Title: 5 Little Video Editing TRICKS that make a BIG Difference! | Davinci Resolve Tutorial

How many times have you heard the saying, it's just the little things that matter the most? Well, I don't know about that in terms of video editing, but I do know 5 little tricks that when you add them to your videos will make a big difference in the overall quality of your video. So all of that stuff and more coming up. But first, if you're new here, my name is Billy Ripka, and I make weekly DaVinci Resolve tutorials about different effects, transitions, and workflows that'll help you become a better editor. So if you want to level up your editing skills, click the subscribe button and the bell notification to stay up to date on the newest videos put out. But let's get into it. So the first trick I have for you guys is all about making your titles and your logos and brand names that are overlaying footage stand out and look awesome.
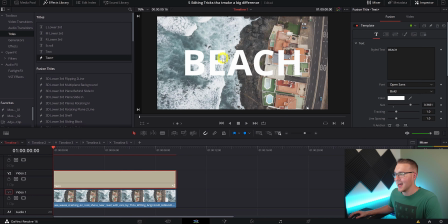45s
So in this example right here, I have my normal text overlaying this footage of a beach. Now they both look really cool and all that jazz, but it's not clear. You could go ahead and add stroke to the title so that it just pops out more, but it just doesn't look as nice.
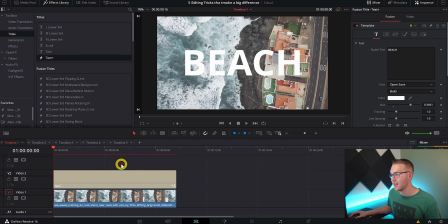62s
What you can do instead is go up to the effects library and click on the open FX menu right here. Then we're gonna grab the Gaussian blur and drag it onto our video layer. So now you can see that it actually blurs the background ever so slightly, but you can also see that it creates this black border around the edges of our footage.
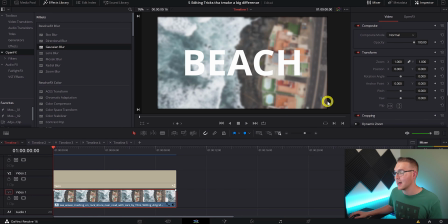81s
And we really don't want that because it looks ugly. So to fix this, in our inspector tab, you'll see that there's an open FX tab that popped up. Click on that and you can see the different settings for the Gaussian blur. So go down to border type and change it from black to replicate.
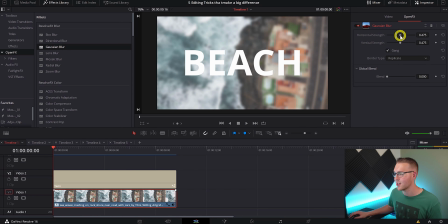96s
And then I'm gonna increase the strength of the blur by using these sliders right here. So that done, it helps the title stand out better. But if you just want to really focus in and make that title look all kinds of beautiful, then I got you.
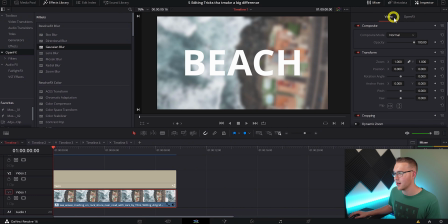111s
So what we're gonna do is switch back to the video tab right here and drop the opacity down to about 75%.
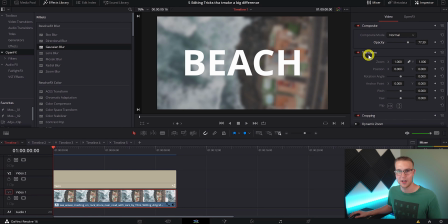118s
This is gonna darken the footage behind the text. So now our text stands out way more. And if you really just wanna add that glassy look to your text, you can click on your text layer and then in the video tab, change the composite mode from normal to overlay. And this is gonna make that text look all glassy and stuff. So the second trick that I have for you is all about adding some life to video that is either locked off and not moving at all,
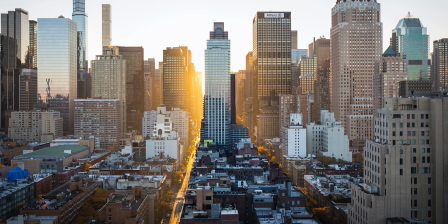148s
or if you wanna use a picture in video, making that look lively. Because let's all be honest here, looking at a video with no movement is so boring.
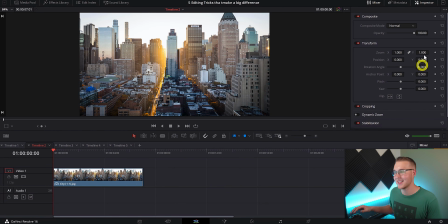158s
So what we're gonna do is in the inspector tab, we're gonna go down to the dynamic zoom and we're gonna open it up by double clicking it and then just hit this little switch right here,
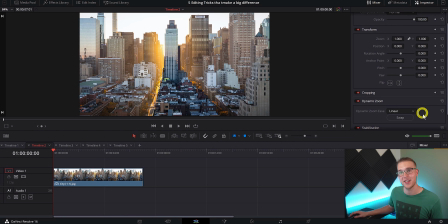167s
which enables it. So now you can see that we have 2 options here. We have dynamic zoom ease and we have swap. So when we hit swap, it's gonna reverse the way that the movement's going. Right now, it's actually zoomed in and slowly moving backwards.
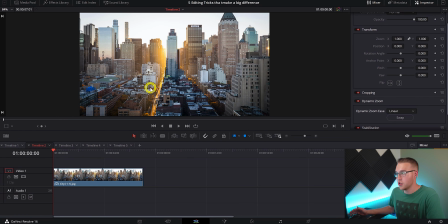181s
Then when we hit swap, it's gonna go from wide angle to zoomed in. So you just have to choose the direction that you want to move. In this example, I want to move from a wide shot to a more zoomed in shot. Then we have this other option called dynamic zoom ease. Once we've picked the direction of our movement,
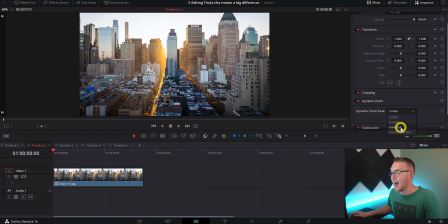196s
I'll go ahead under dynamic zoom ease and I'll hit ease out because I want it to be fast in the beginning,
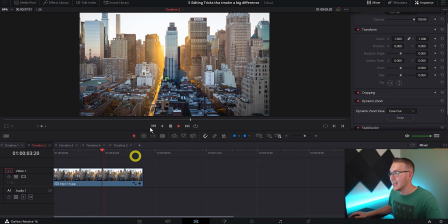203s
but then slow down and ease out so it looks all smooth and stuff. Now let's just say you just don't like how far it zooms into the shot. We can fix that. So right here on the left, we're gonna hit this drop down arrow and we can go and select dynamic zoom.
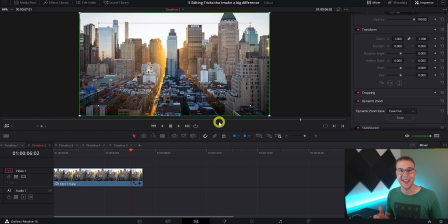220s
So this green box is where our zoom begins and the red box is where our zoom ends. So I can change the overall zoom distance by grabbing the corner tabs right here and dragging them out or in or whatever the heck you want to do with it.
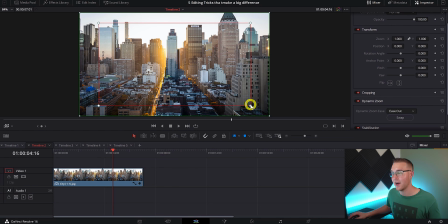233s
So for me, I'm just gonna make this a really subtle movement by taking the end square and making it just a little smaller than the beginning square. So this works for all kinds of shots. It works for video, picture, whatever you want.